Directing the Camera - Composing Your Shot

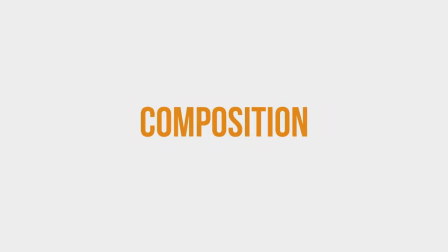0s
How the visual elements are arranged in the frame is called the composition. Now there's a heap to study about this topic and I'm barely going to be able to scratch the tip of the iceberg. And I'm pretty sure that's the correct saying. If not, it is now. Anyway, what I plan to do in this lesson is teach you a few of the essential things about composing your shot that are going to give you the greatest bang for your buck, so to speak.
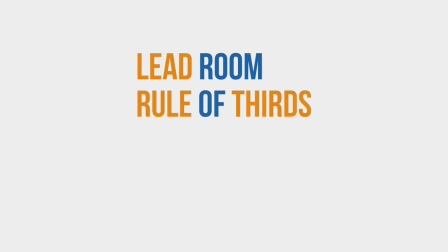21s
I'd like to show you some really basic examples and talk about the lead room, rule of thirds, Plus I'll analyze a real project that I worked on while throwing in a tip or two. So let's scratch that iceberg.
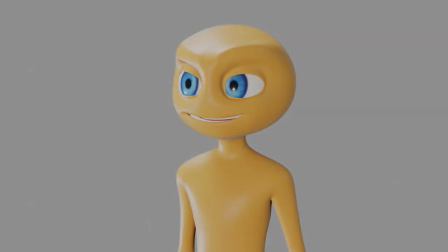37s
Here is a still image of our beloved Baker character. Now this area above his head is called the headroom. I'll speak about that in a moment. But this area towards his nose is called the lead room. That is because he is looking in that direction. It's also called the nose room or lead space. I prefer the term lead room though.
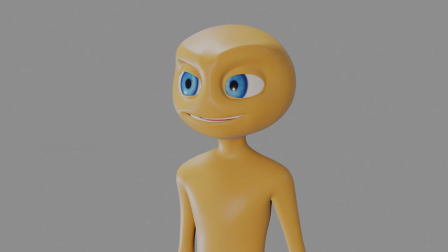56s
now lead room is very important especially if your character is moving which i'll show you an example of in a moment but here our character is looking to the screen left so it's best that we actually move him over to the screen right so he has more lead room this feels more natural
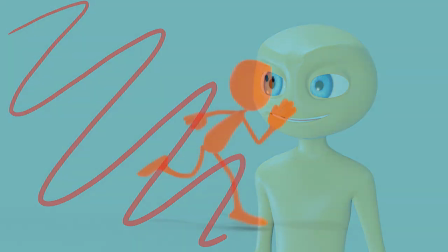70s
especially if he was in a conversation with somebody else so here's an example of a moving character this
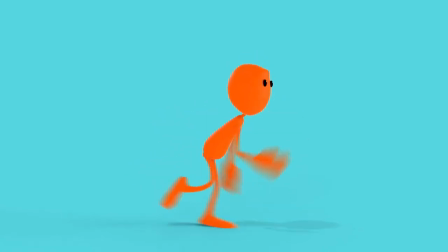78s
is red nalp and he is running dead center in the frame and it doesn't quite feel right that is because he doesn't have enough lead room. Let me emphasize this by making this a little bit more awkward. If I move him to the screen right, it feels like he doesn't know where he's going and he could run into something.
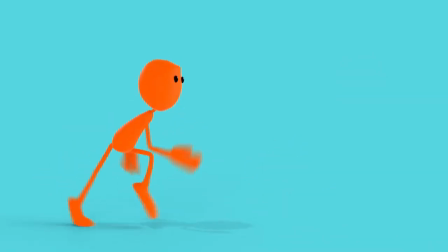94s
But if I position him back to give him more lead room, it feels much more natural and fun.
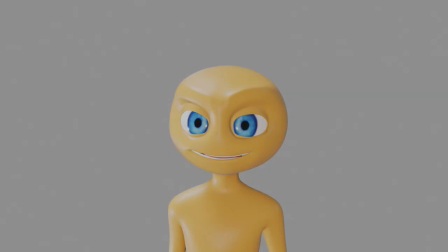103s
Now we're looking at another portrait shot of Baker and can you guess what type of lens I'm using? That's right, 85mm. So here we have our Baker and his eyes are dead center in the middle of the frame. So for something like this, this is way too much headroom. So what we want to do is move him up on the frame to make him look a little bit better.
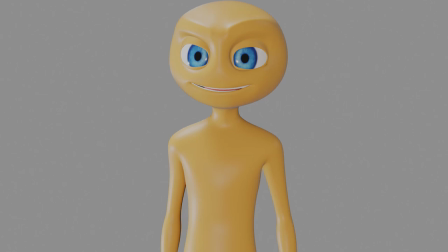124s
Although this has gone slightly too far. We don't have enough headroom. So let's just position him down a little bit. So his eyes are about one third of the way down from the top. This is a good amount of headroom and the shot looks pretty good.
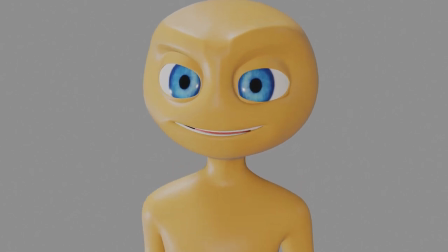137s
So now let's push in. So I've pushed the camera in and we've lost all that headroom. Is that a bad thing? No, because this is now a close-up shot, but his eyes are still one-third of the way down, which makes it look very natural.
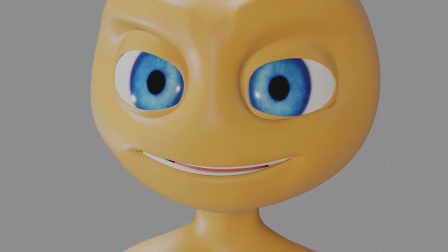150s
Now let's go even further. Okay, so we've lost the top of his head altogether. He's still keeping his eyes that one-third of the way down. This is because of the rule of thirds.
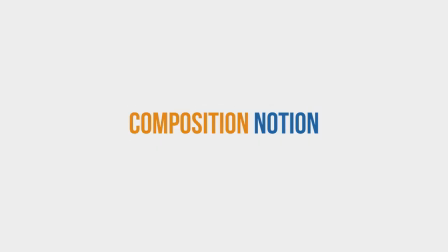162s
So what is this rule of thirds I've mentioned a couple times now? Well, it's a composition notion that encourages us to avoid putting the subject directly in the center of the frame.
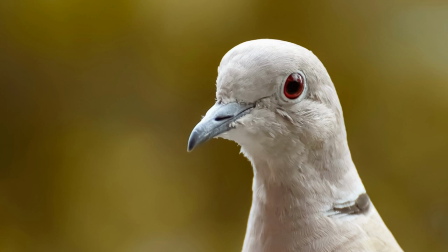171s
How do we do that? Here's an image. Let's slice the vertical into thirds. And we'll also slice the horizontal into thirds. Now we have nine segments. If we place something of important along these lines, it's generally going to make a more appealing composition.
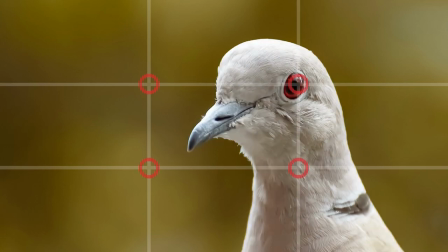186s
And if we can put something of interest at one of these points where the lines cross, like say the character's eyes,
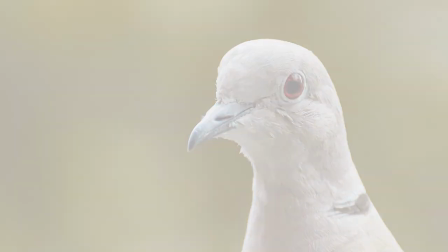191s
that's a bonus however this is just a guide there is a little bit of
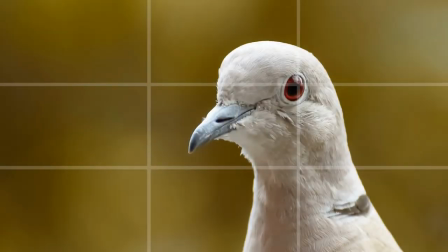197s
wiggle room in a still image like this everything stays perfectly put but in your animated film things
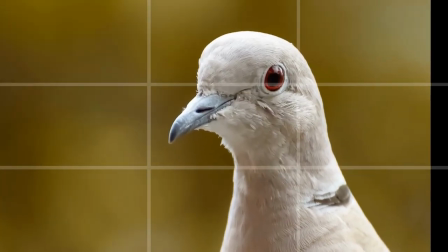202s
are going to be moving around the character is going to move and the camera is going to move the things can't and they shouldn't stay perfectly lined up with these composition rules plus the rule of thirds isn't the only composition rule that is out there there's the golden ratio golden triangles leading lines diagonals triangles frames in frames and more but the rule of thirds is probably the one that you need to know and it's really easy to use once you
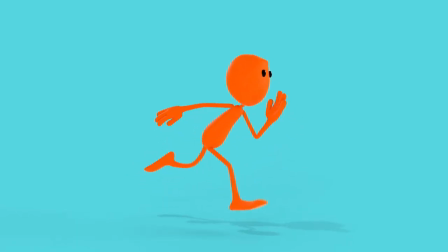226s
understand it if your character is moving to the right then it makes sense to put him on the left if your character is looking to
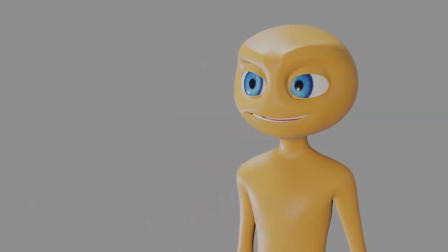235s
the left it makes sense to put them on the right plus if you get the character's eyes in one of those points that's a bonus but as i said all of this stuff is just a guide and it shouldn't be referred to as a rule.